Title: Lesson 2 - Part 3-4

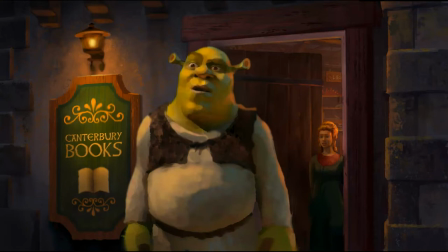8:10 But what I thought was, well, that doesn't make any sense. That's pushing it too far. It's already a stretch that this 3/4 light on Shrek, because after all, keying the character is primary. We need to light him 3/4 like this for this shot, even though we're loosely saying somehow that magically comes from this light.
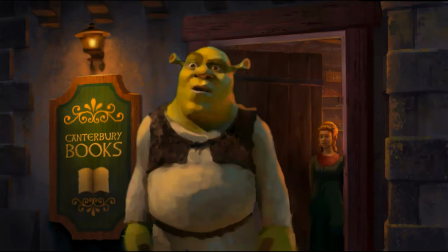8:29 The light bends all the way around and 3/4 illuminates him. And then to go further, you're asking me to say that this same light bends back around this doorway back into the interior and lights her from this side, from the left?
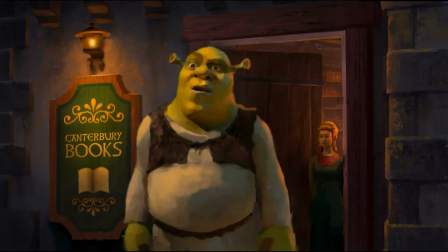8:45 That's just being unreasonable. Not only that, if we kill the light coming from inside of the room, I'm going to lose this rim light that I carefully put on Shrek. And I did that intentionally so he stands clearly as a silhouette against the background.
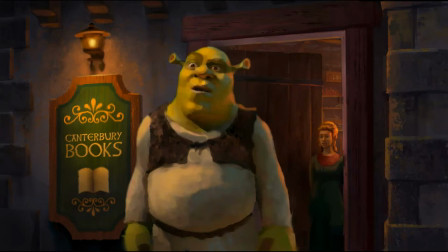9:03 And then I have this dark here, so it formalizes and commits that silhouette. If we have light coming across here illuminating her, it'll also have to hit that door. I'll lose my entire value structure.
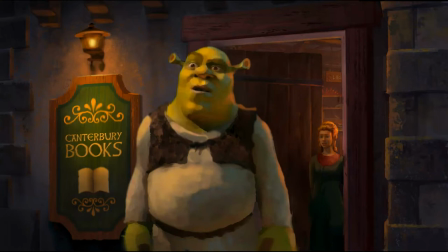9:18 But you go ahead, you take the note, you give it a try, and see what you can make of it. And so here's the change. Here she is, more strongly illuminated from the left here. This light hitting the door, and the room darkened.
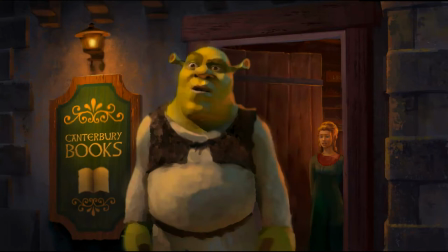9:37 And lo and behold, it turns out that the art director was right. Because I think he wasn't even 100% sure what was bothering him. He just knew that there was some kind of emphasis over here that was hurting the scene. And
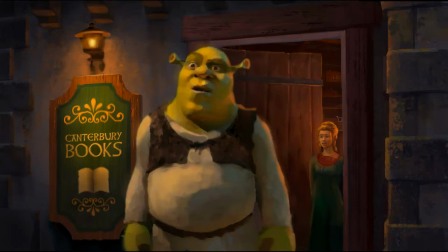9:55 he was absolutely right in that impression, because this is a scene, as I mentioned, about Shrek looking outward to the hubbub that's taking place in the street, and then the very next shot cuts looking off the other direction from his point of view, seeing what he's seen.
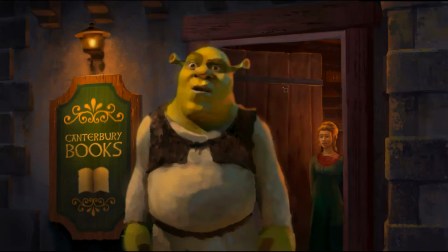10:11 This is not a scene about what's happening in the bookstore. It's a scene about what's happening outward in the street. And so the art director unconsciously felt that something was distracting over here and gave that note.
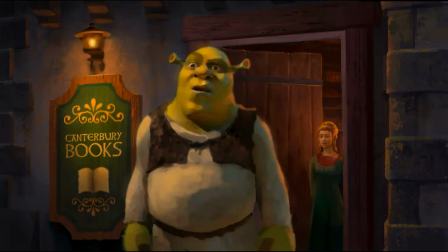10:24 So often, especially, and this art director is also an outstanding artist, but sometimes when you're working, in particular from someone like a director, an executive producer who is not personally an artist, they'll know and feel that something isn't quite right,
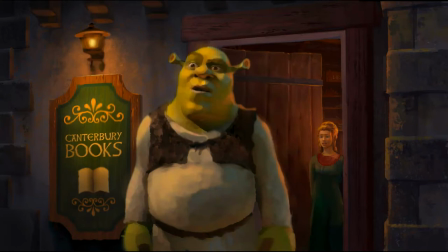10:44 but they won't have the experience as an artist to explain exactly what's wrong. And so they might give a misleading note. And what you'll learn as you are part of an art department and part of a team is you don't always literally address the note.
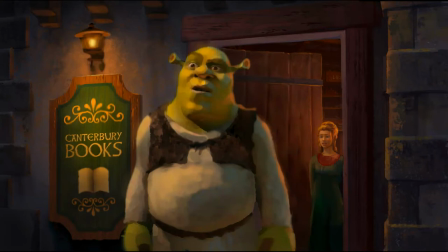11:03 You always first look, what's the impulse behind the note? What's the problem that the note is trying to address? Sometimes what they tell you to do is the correct way to solve the problem. Sometimes it's not.
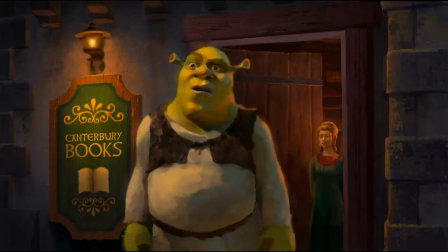11:17 So don't do what they say all the time. Make sure you stop and think, what is the intent of the note? What is the problem being addressed? I have chased my tail in circles trying to exactly follow a note only for them to say, nah, that looks terrible.
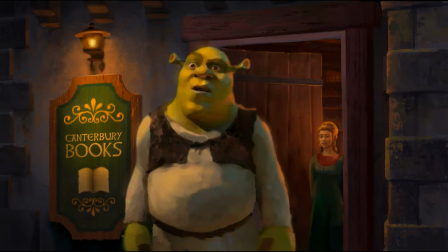11:34 And you want to say, it's exactly what you told me to do. But it's not what they told you to do. You're the artist. You're the pro. Take command of the situation. You tell them, okay, you're telling me that that's the problem. I'm the artist. I can show you visually how to fix that problem. All right, so back and forth here.
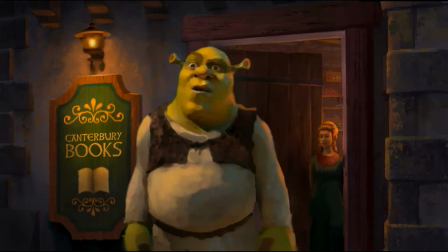11:54 Too much emphasis on what's inside. And so I address the note. I cheat this dark. I keep the silhouette because it's just important for the value structure of the scene. Everybody's happy. And then, of course, because you got to do what you got to do, just like I described,
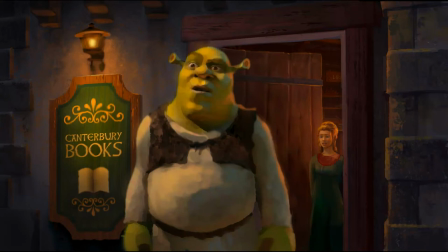12:12 late at night, when nobody was looking, I went back in.